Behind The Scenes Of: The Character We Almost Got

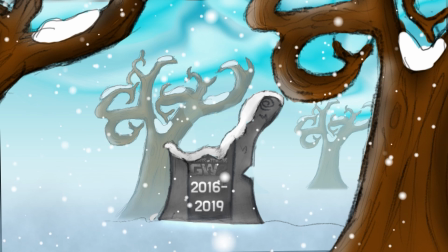[0:00]
Alright, so yes, this will be the behind the scenes for the iceberg lettuce video that I just did. So we're going to be running through the animations and the visual effects that I put together in that video, and also the thumbnail as well, because I know a lot of people have been asking how I make my thumbnails.
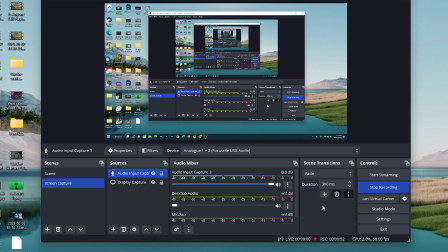[0:13]
So yeah, hopefully you guys find this interesting and get something out of this, hopefully. So yeah, so the first opening shot is the graveyard shot.
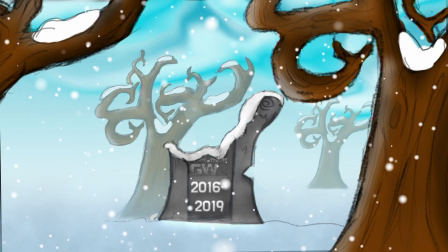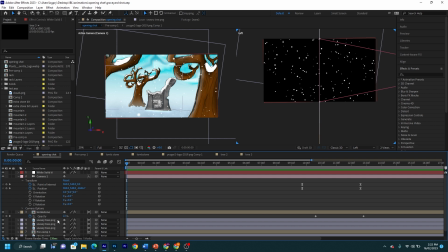[0:27]
Here it is. So here it is in After Effects. Here are all the the little layers.
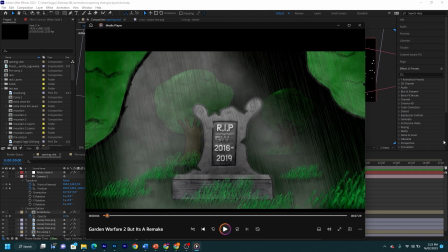[0:32]
So what I did first was, so the first thing I did was I brought up this as a reference, because I wanted this, but kind of in the snow, just to kind of fit with the theme, and also to try and make the video kind of a little bit of a continuation, because it is the same mods I'm using.
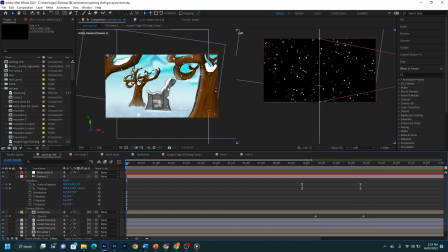[0:46]
So I took this and I put together this, but obviously everything's dead and it's snowing.
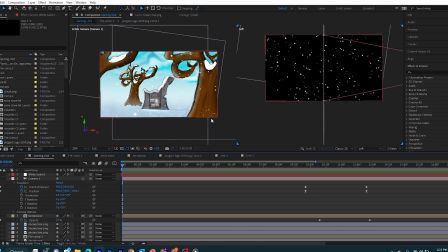[0:51]
So the first thing I did to try and recreate that snowy feel was to draw like a dead tree, because this shot has some trees in the background and foreground.
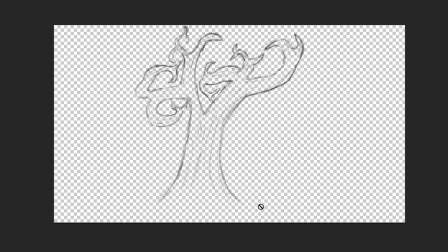[0:59]
I did that in Photoshop. So it's broken up into the base sketch. I did a little sketch first to try and get something looking like a tree.
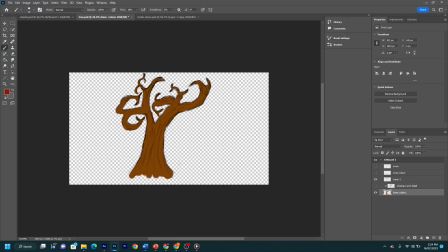[1:07]
Then I coloured it in, a nice tree colour, and added some kind of like some details onto the tree just to make it look a little bit more realistic. I mean, I wasn't going for like 100% realism, but that little extra detail does kind of like lift the drawing a bit more.
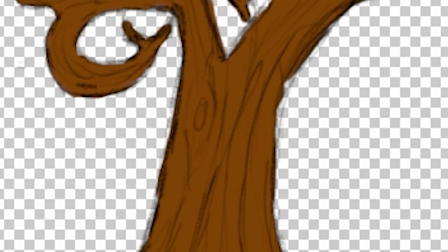[1:22]
There's a knot there in the tree, there's some lines where the bark would be going and things like that.
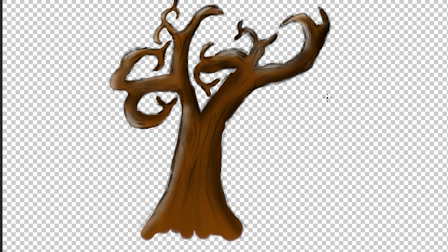[1:27]
And then on top of that, I added a layer of shadows, some highlights and some shadows.
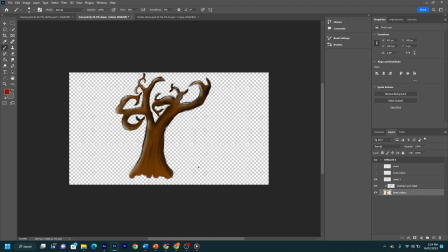[1:31]
And again, not the best illustration in the world, but that's kind of helped a little bit to try and make the tree look that little bit more realistic.
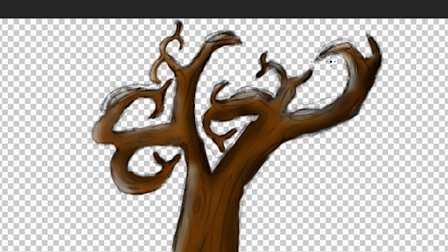[1:39]
And then I added snow, which I first started with a little sketch of where I wanted the snow to go, and then I coloured in the snow just a plain white.
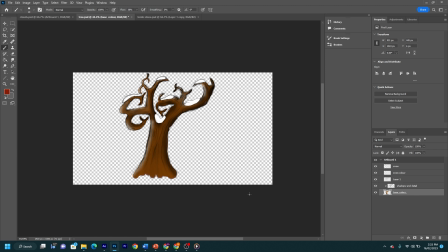[1:46]
And I think it would be at this point that you'd perhaps line the drawing if you wanted to do some more like confident lines, some like thicker, less sketchy lines.
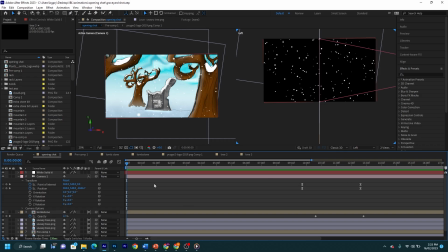[1:54]
But I quite like the sketchy look, so I just didn't. So then I took the tree into After Effects, and it's literally just a layer by itself. So yeah, I just whacked the trees in, and yeah. And the next thing I did was I wanted to add some clouds.
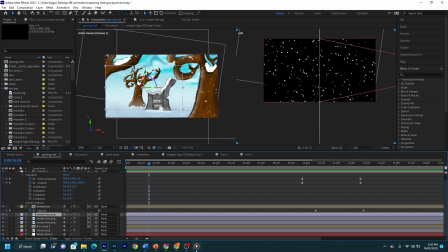[2:11]
Because this would be like in the day, I couldn't just have like an endless expanse of darkness like I had with this, which kind of like did a decent job of covering things up.
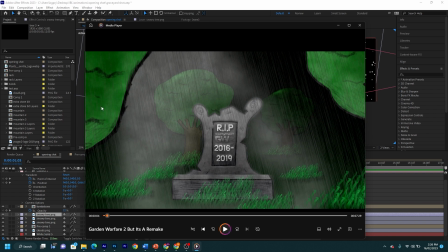[2:18]
There's a bit of mist and rain and such, but for the most part it's just a completely black background.
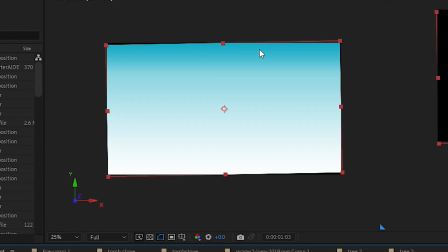[2:23]
So I started off with, this is a white to light blue gradient that I added in the background for the very background.
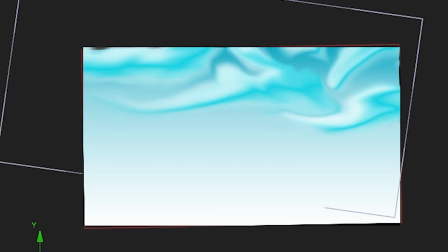[2:31]
And then on top of that, I drew some clouds. Again, I drew these clouds in Photoshop.
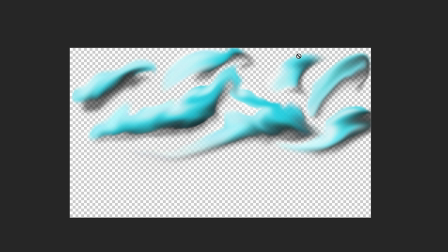[2:36]
So for the clouds, what I did was I took my base background color, which in this case was a light blue, and just basically did some vertical squiggles.
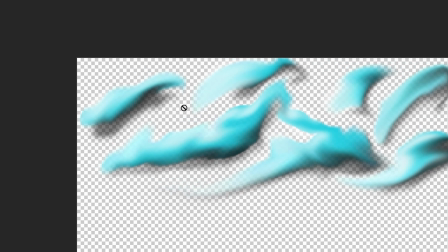[2:43]
And then on the top, added a bit of white, and on the bottom some black.
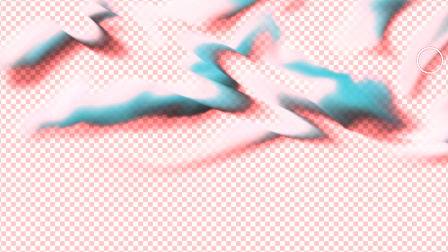[2:47]
And then I took my smudge tool, and I literally just went to town on the clouds to try and like mess them up and kind of warp them and make them look like clouds,
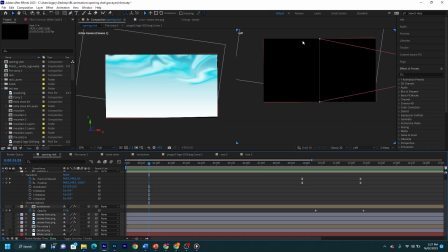[2:56]
that sort of thing. And I basically took this PNG and whacked it in the background there, and we've got a half decent kind of cloudy look. So the next layer is the tombstone, and again I wanted to try and match the look as close as possible,
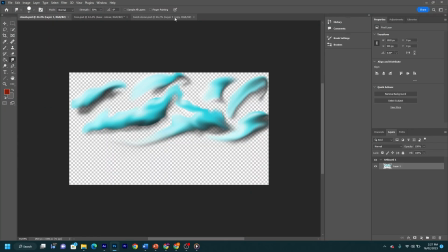[3:08]
and for that I once again took to Photoshop and I imported the original drawing,
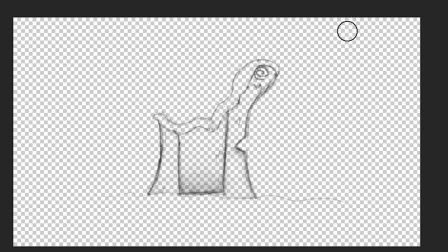[3:13]
erased a bit, and then added some snow.
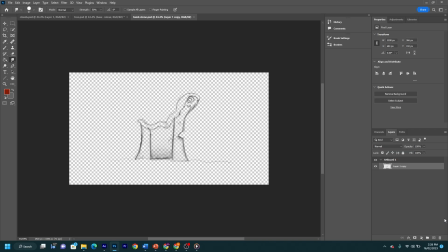[3:15]
This is like one of my earlier drawings where I for some reason used the technique of drawing it in Photoshop and then colouring it in After Effects for some reason,
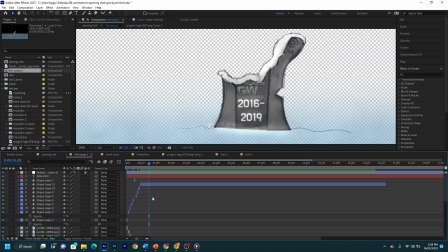[3:23]
and then taking it to After Effects. And if we open this comp here, we have a coloured in version, and it's literally just shape layers.
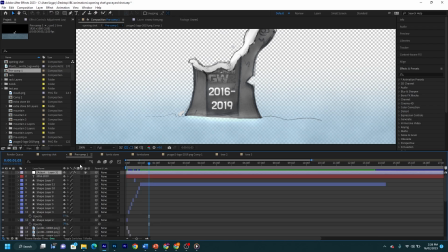[3:30]
And then I added a adjustment layer, and an adjustment layer is essentially an invisible layer that you can put effects on in After Effects. So if you wanted to add like a blur or something to everything, you could add an adjustment layer and then apply it to the adjustment layer, and everything underneath it would have that effect, instead of having to do it for each individual like layer.
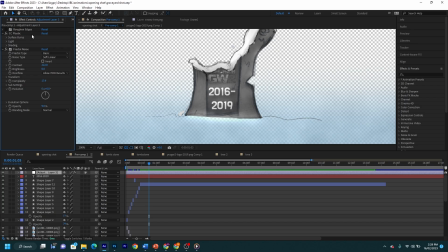[3:50]
You could do it for one. Okay, I don't know why it's still there, but I put a fractal noise, which kind of just adds a little bit of grime, just to kind of bring out a small bit of detail that wasn't there in the original drawing,
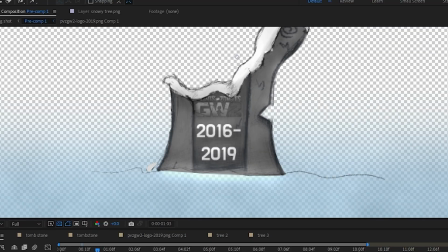[4:01]
and a CC plastic, which is doing most of the work when it comes to lighting.